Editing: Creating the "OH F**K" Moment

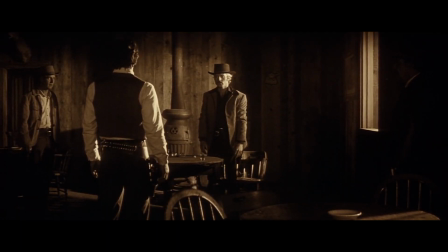4:10 Cut wide. See how that works? Bang, bang, bang, bang.
I didn't know you were the Sundance Kid when I said you were cheating.
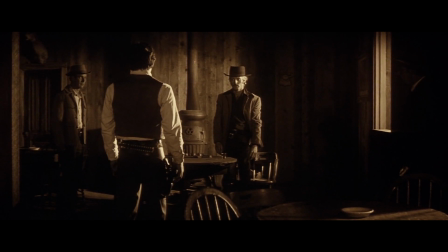4:18 Those cuts come in rapid succession at work because the tension had already been drawn out. Now the rest of the scene plays out mainly in a wide, contrasting the amount of time we'd spent in the close-up. And yet the tension remains the same. It's a fantastic scene, it's very well balanced, and we'll come back to that.
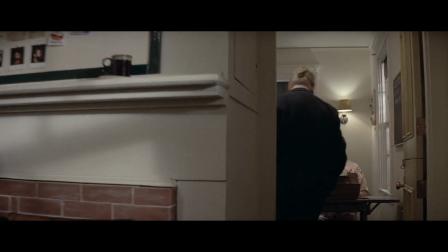4:32 Well, Chief, what have you got on? Polly, if this new filing system is going to work...
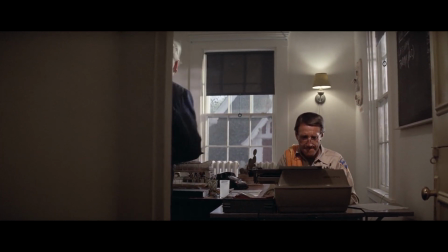4:38 If you haven't noticed by now, a lot of what I'm saying crosses over into direction, and you can't talk about editing without talking about directing or cinematography.
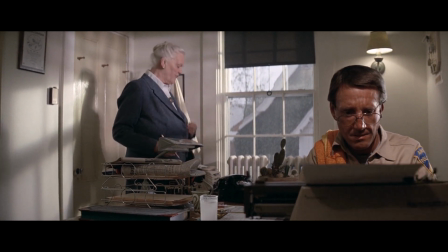4:46 Now let's take a look at Jaws. Spielberg is very efficient with how he constructs each scene, and it shows in the editing.
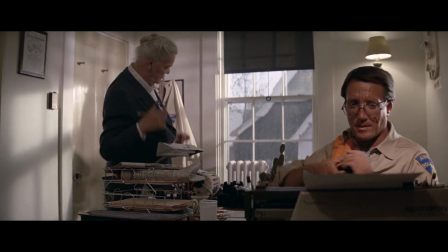4:52 Editor Verna Fields won an Oscar for this film, by the way. And in this scene, there's only one cut.
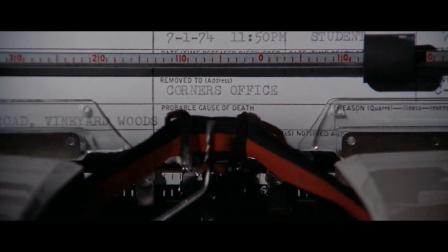4:58 It's a close-up insert shot of the typewriter. We see the words shark attack, telling the story visually.
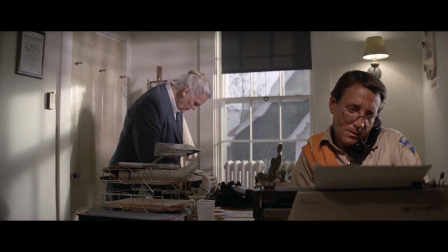5:03 Then the shot continues on, and that's it. There's no reason to cut to the secretary in the background, why would you?
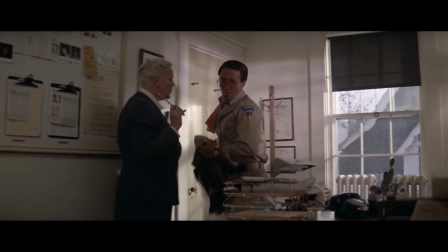5:08 It wouldn't move the story forward in any way. So try and save your cuts. Or in other words, have a reason to cut.
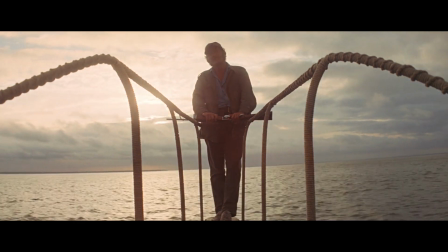5:14 I recommend Jaws to everyone to just watch and study over and over.
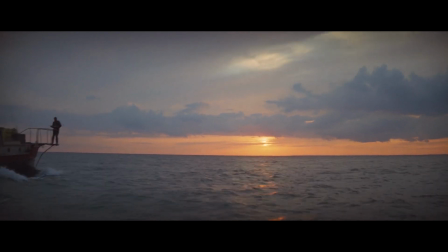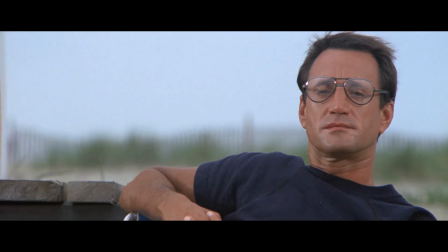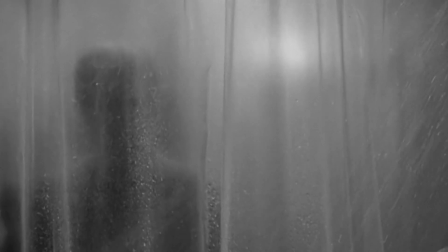5:28 Let's look at Hitchcock. The shower scene in Psycho could be one of the most effective forms of editing committed to film.
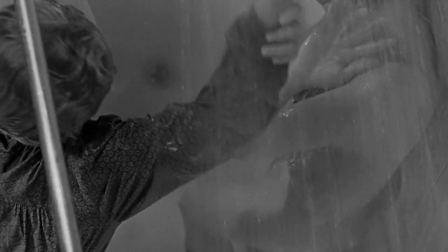5:38 Each cut is quite literally synced to each stab, and because the sequence is shot entirely in close-ups,
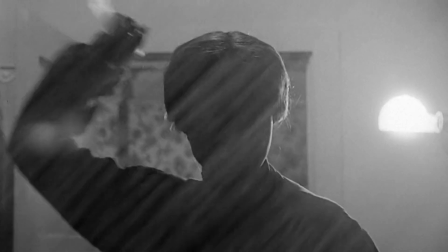5:44 the audience is filling in what they don't see with their own imagination.
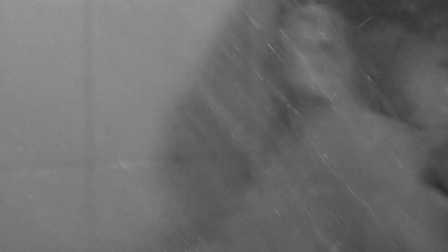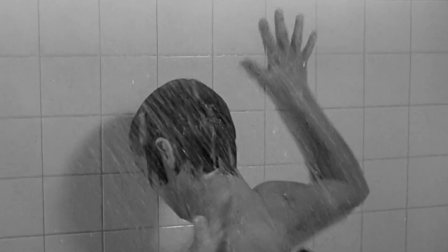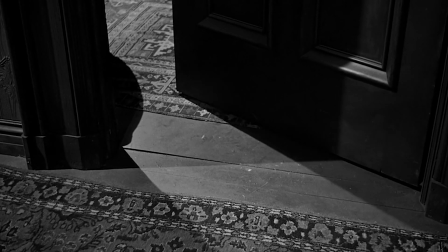5:57 Where was I? Oh yes. He uses different editing techniques for each kill.
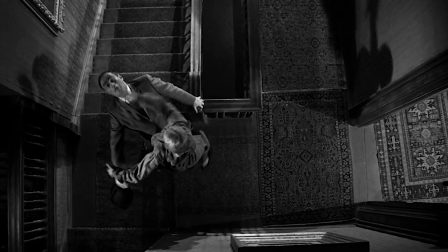6:03 Notice here in the high wide angle at the top of the stairs, cut to the extreme close-up of Arbogast getting stabbed. Wide into close, cutting on action, creating shock. Very effective.
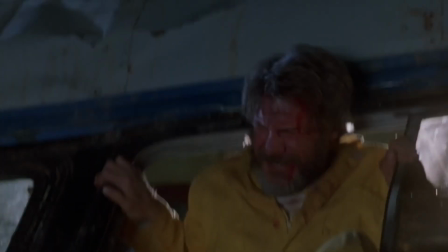6:16 But what about an action scene? You'll find that these same editing techniques apply.
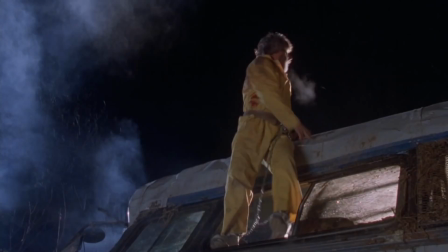6:25 Intercutting close-ups with wides, and it's full of oh f- type of moments.
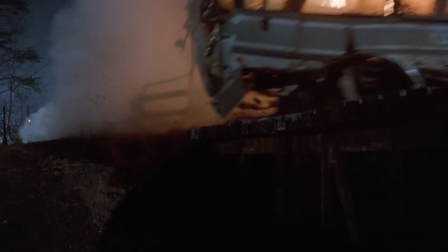6:31 Cut wide to establish geography. Cut close up to the train car unbuckle, furthering the story.
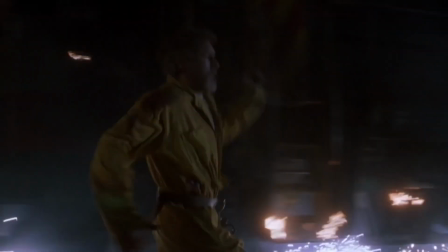6:39 And now it's heading directly at Harrison Ford. Cut back. Oh, f**k, oh, f**k, oh, f**k.
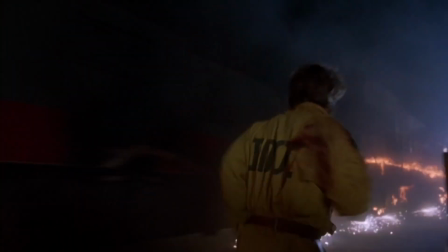6:44 Cut. No, no, no. Cut back. Cut close up. Cut wide.
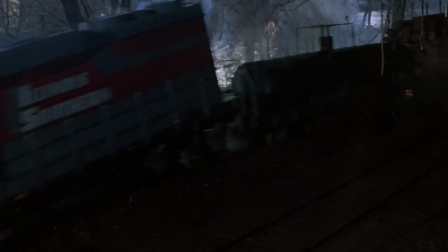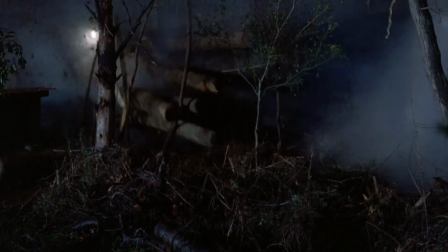6:54 Now here's an editing buffet, intercutting rapidly.
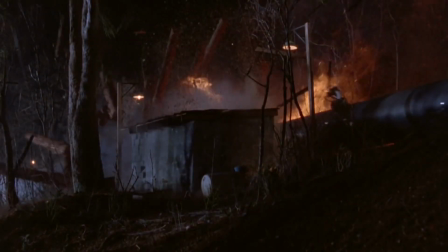6:58 Mass destruction achieved by placing multiple cameras designed to get specific angles.
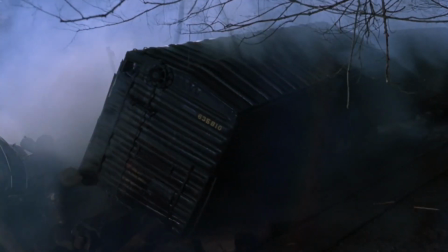7:05 Oh. Oh. Oh, f***.
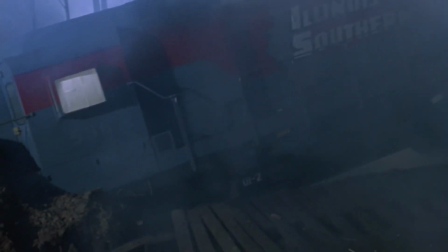7:12 That's a great sequence. On a side note, in case you're wondering, they actually derailed a train for this. There's only one miniature shot. This one. So as you can see, filmmaking is full of starts and stops, actions and cuts.
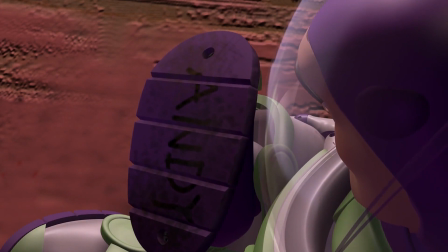7:26 A great film largely comes down to how the story is assembled.
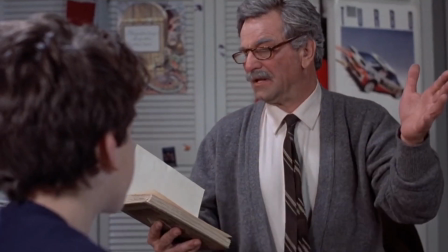7:30 All in all, find out what the point is, know what story you're trying to tell, and take control of the information you're giving to the audience.
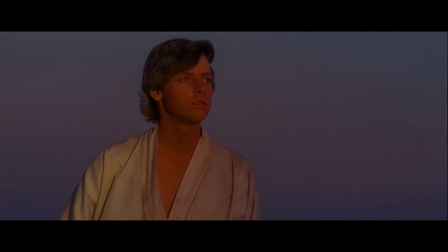7:36 Feel free to experiment, try different things, different takes, whatever. Film is an art, editing is an art.
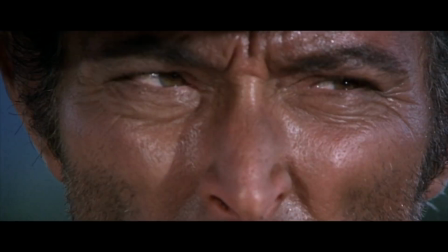7:42 Just remember to keep in mind the story, the audience, and the story. Do that and you'll know when to cut.
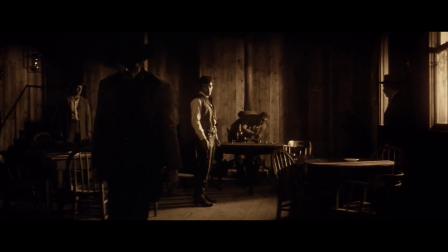7:49 Now I'd ask you guys to stick around, but...
Hey kid, how good are you?
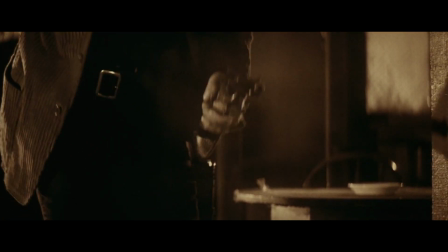7:57 Oh, f**k. Okay, I hope this helps.
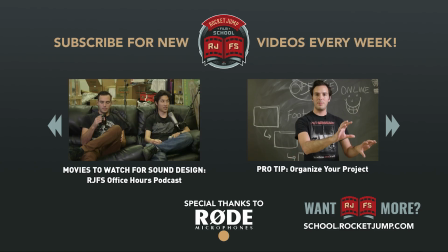8:06 The TIE fighter is an elephant and a car on a wet street, I believe, which gives it that...